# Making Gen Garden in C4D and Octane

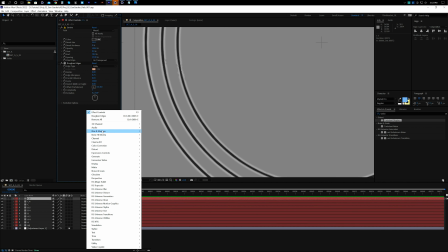And when we go for animation,
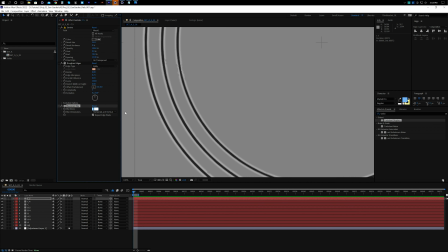this is important because this spike things can give a little jerk. In that case, this blur can help a lot to avoid this.
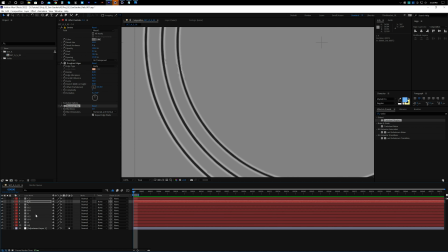And if you want to make animation, like you need to be careful about these spiky lines.
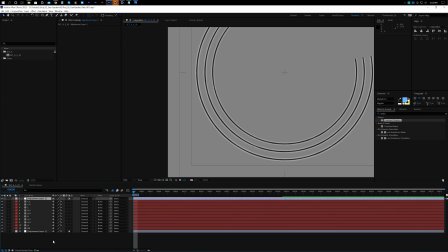Maybe you have to check your animation because there can be some jerk on those lines.
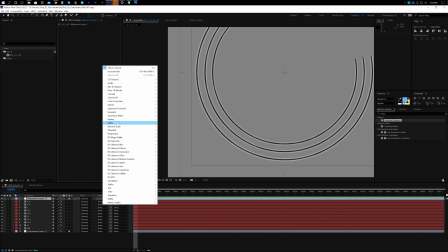So in that case, you can play with the
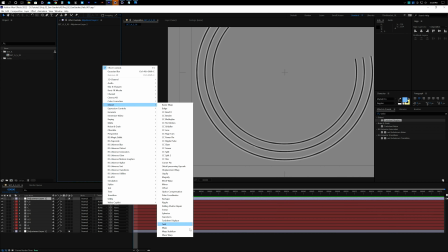parameters or blur, and definitely that will help because it will reduce the noise.
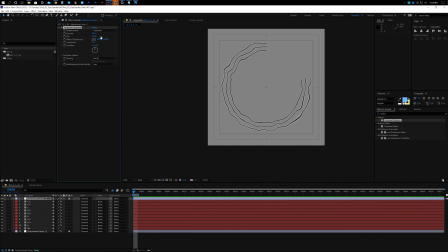And let's give it as another layer of details. Maybe we can add turbulence displacement to give a little variation over all the lines, but very slightly. But let's make it around 8 or 10.
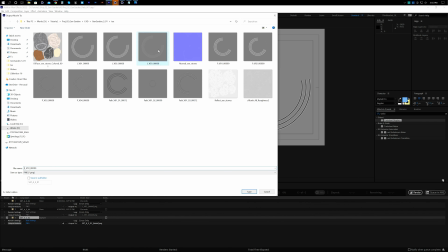Maybe this time will be fine. It is our 4th version.
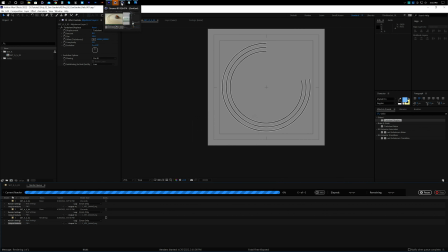You can do more if you have time, but this is the way.
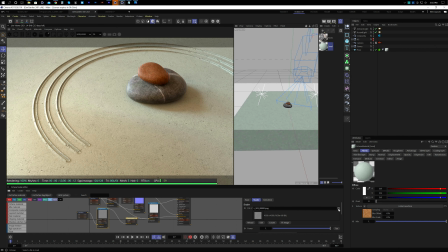It will be super helpful. Let's update the texture, version 4. Let's see. Now we have more depth, more details. Maybe we can reduce the displacement a little bit.
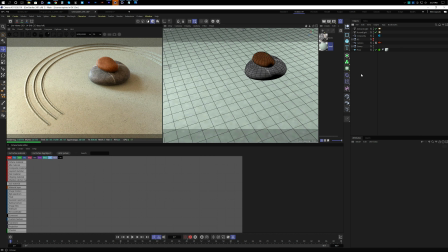Okay, we can give a little more depth to the scene. We can duplicate the stone and place on some other places so that we can have
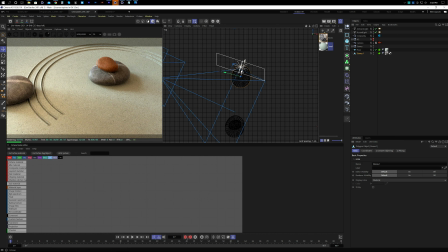a feel that there are some other stones nearby. And in that case, in that way, we can add some more depth into our scene.
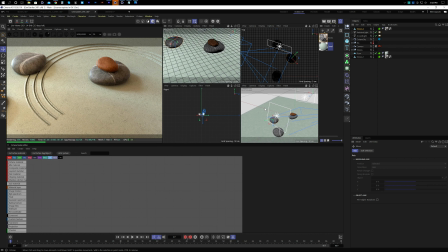Maybe another one.
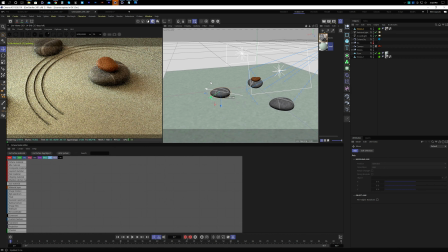I think the shadow from these stones give us
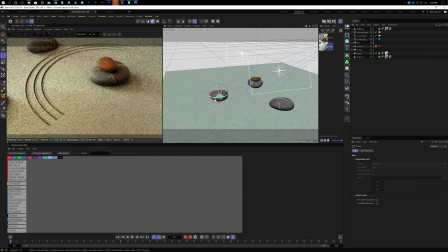more realism and extra depth into our scene. I love it.
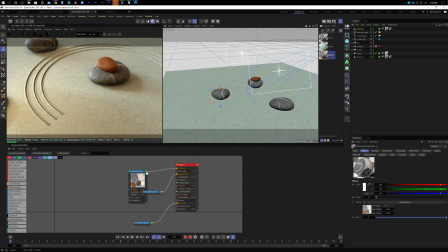Maybe we can change the color for this, though it is not important, but it is easy to do.
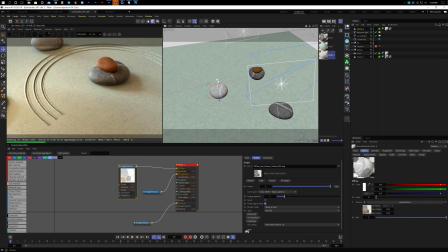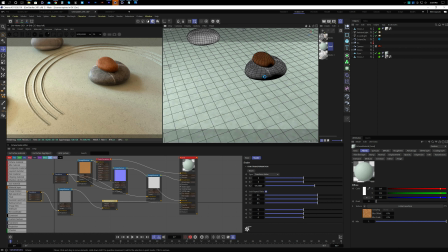And we can give some depth of field.
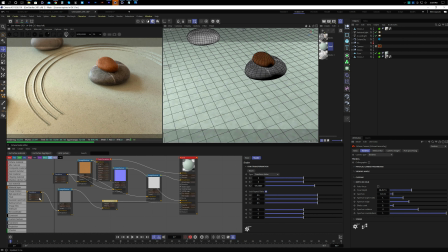I really love this focus button. It is easy to select the focus area. In this way, we can
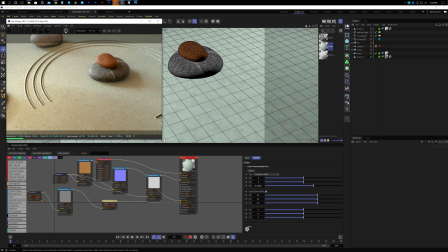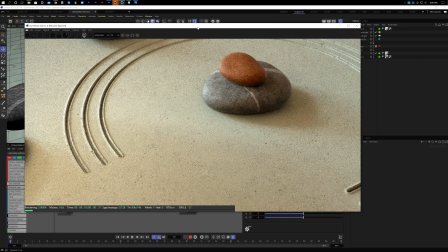let's check. I like it.
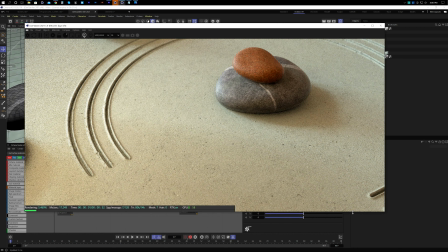It looks more natural, definitely.